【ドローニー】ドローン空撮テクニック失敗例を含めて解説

はいどうもドローンウォーカー編集長の吉田家と申します今回はですねドローンを使った空撮テクニックドローニーの紹介をしていきますはいドローニーとはどんな映像なのかですねまず最初にご覧いただければなというふうに思います
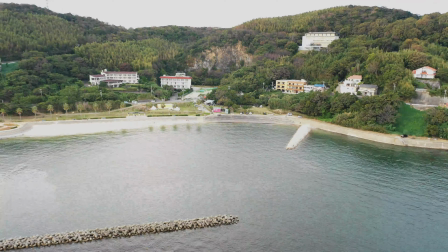はいこんな感じの映像ですねまるで自分がですね映画の中主人公映画の中最後で使われそうなダイナミックな映像ですね自分が最初こう自分やいろんな人がですね写っている中から最終的にですねバッと引いて風景全体が写るですねまさにドローンならではの空撮影図のことをですねドローニーと呼びますでこの撮影のポイントなんですけれどもあのDJの空撮用ドローニーはですねクイックショットでドローニーというですね映像のモードも入ってますそれを使えば手軽にですねドローニーが撮影できるんですけれどもちょっとねドローニーだとなかなか物足りないなーって部分があるので慣れてきたらですねぜひ手動で操縦してドローニーを撮影していきましょうはいではですねいくつかその時のポイントをですね紹介していきますのでちょっと見ていきましょうかあと一つ目がですね
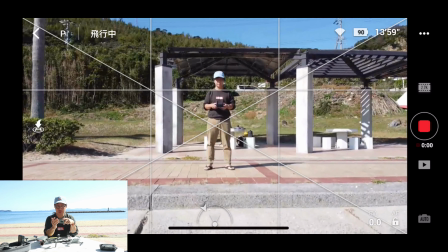1:18 これですね
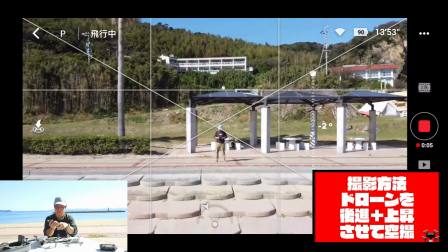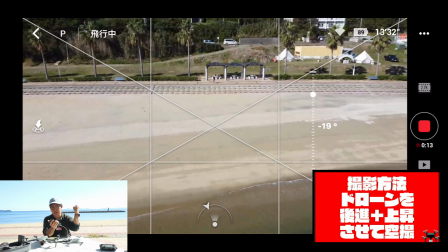1:28 はいまあオーソドックスな感じですね上昇とあのドローンを交代させることを同時にやってるよっていうような感じの動きです
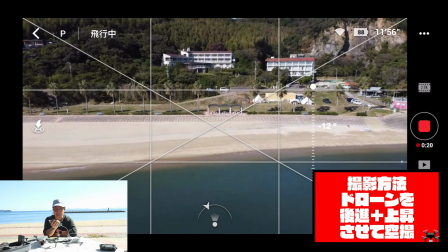1:37 はいこれで最終的に海が綺麗に映るよっていうところがポイントですね
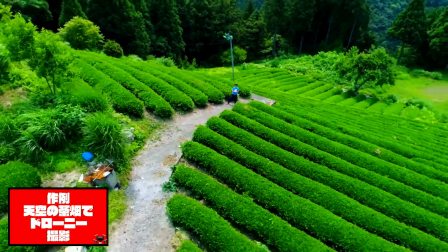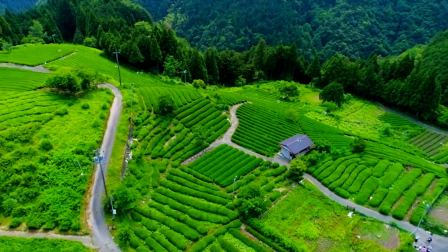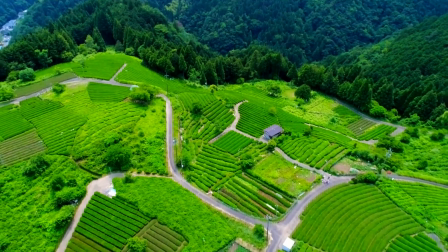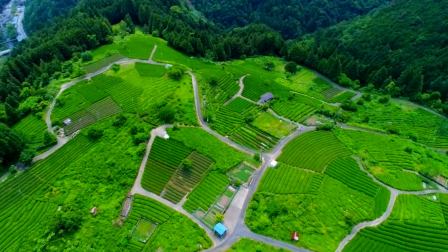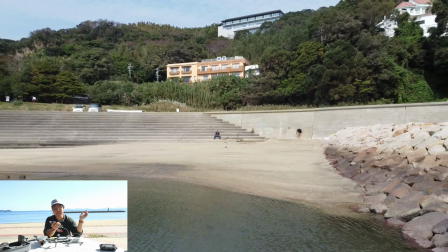2:13 はい続いてですね私が結構好きなのは次の方法で
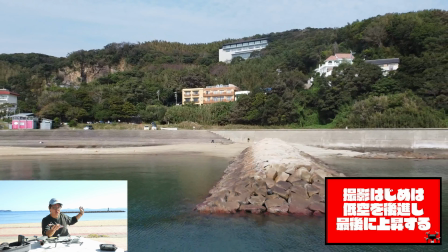2:17 できるだけ最初はですね更新のみ前進させずに 例えば海のロケーションだったら海面スレするというかですね海面からちょっと数
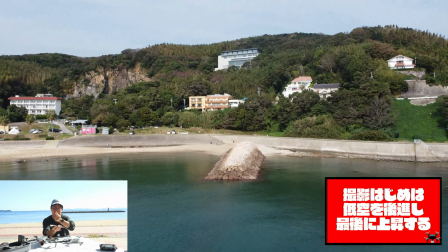2:26 メートルぐらい スレスレに見えるかのような高さでズバーっと切っていって更新していって途中で
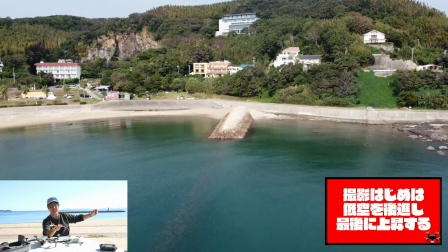2:32 ですね グワッと上げていくような方法ですね
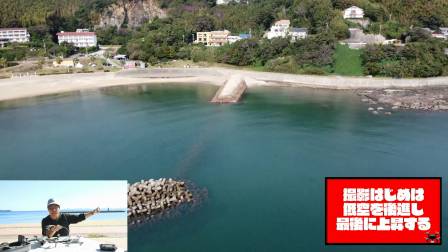2:35 最初はずっと粘って粘って粘って行進して最後にグワッとです上昇させていくと
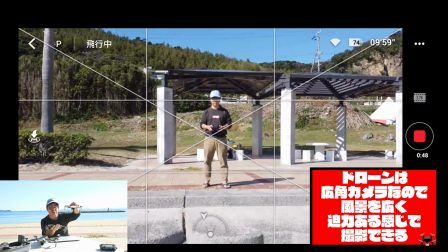2:41 ないしょドローンのカメラ結構24ミリだったり28ミリだったり割と広角な
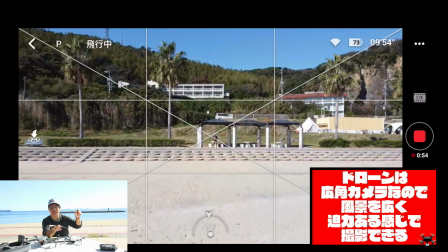2:47 レンズが付いているので水面スレスレ走るとですね水面だったり地面スレスレ走ると
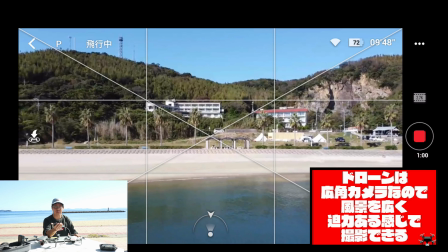2:52 テイク走ると結構迫力なる映像が撮れるのでそこを利用して撮影すると結構面白い映像が撮れます
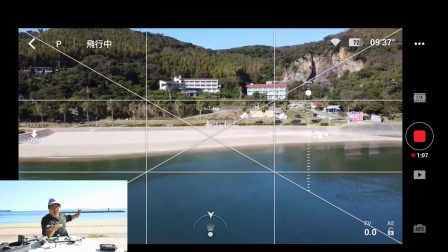3:00 ただですねこれ背景が結構距離がないといけない部分があるので
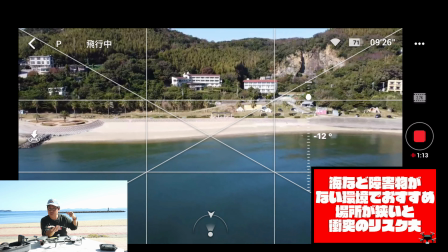3:05 例えばその場所が限られている場合はスレスレやってしまうと途中で障害物があったり
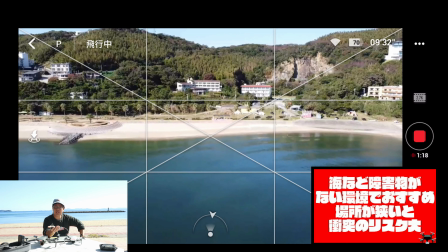3:12 ぶつかったりする可能性があるので墜落のリスクが少し高くなります
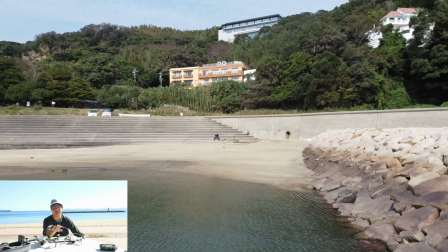3:16 それもさっき早めにですね上に逃がしてあげた方が墜落のリスクって障害物に接触するリスクは下がるので
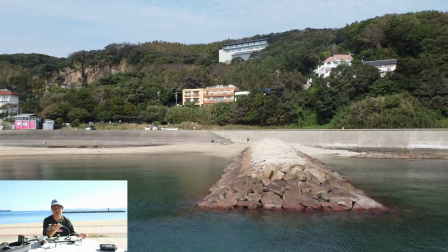3:22 そこらへんもですねその場所とかロケーションにですね応じて変えていただければなというふうに思います
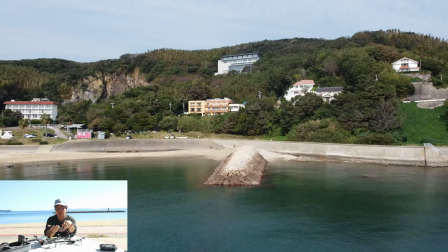3:28 海だと結構水面スレスレをですね狙って撮影するとあのかなり映像としては迫力がつくので
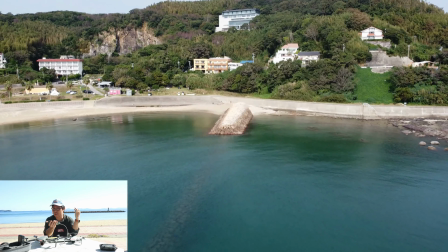3:35 それあたりも工夫してみせると同じドローにでも見え方が変わってくるよってところですね
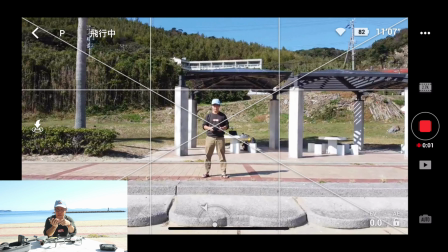3:40 はいではですねちょっと次に失敗例というかですね紹介していくと
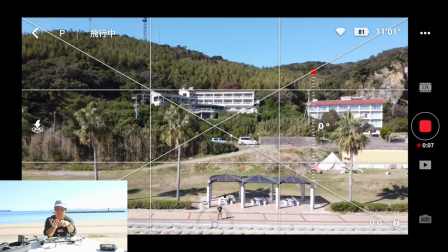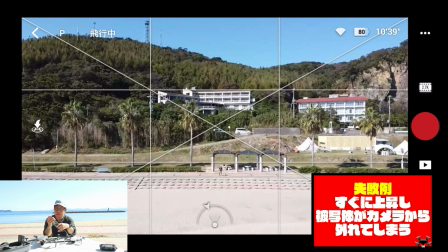3:52 失敗例はこんな感じ上昇の方を急ぎすぎてしまって
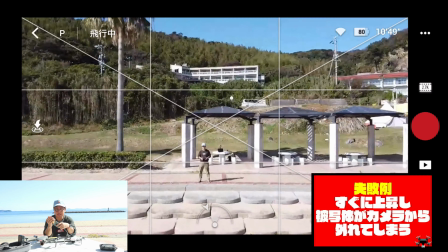3:58 その被写体がですねカメラの中心から外れてしまう場合によっては見切れてしまうっていうところですね
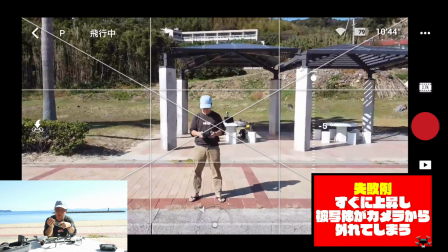4:06 これやってしまうとちょっともったいないですねあとここせっかく海なのに海岸が映らない
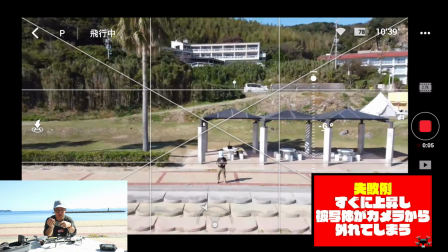4:11 っていうのもちょっともったいないなっていうポイントの一つですねこれもそうですね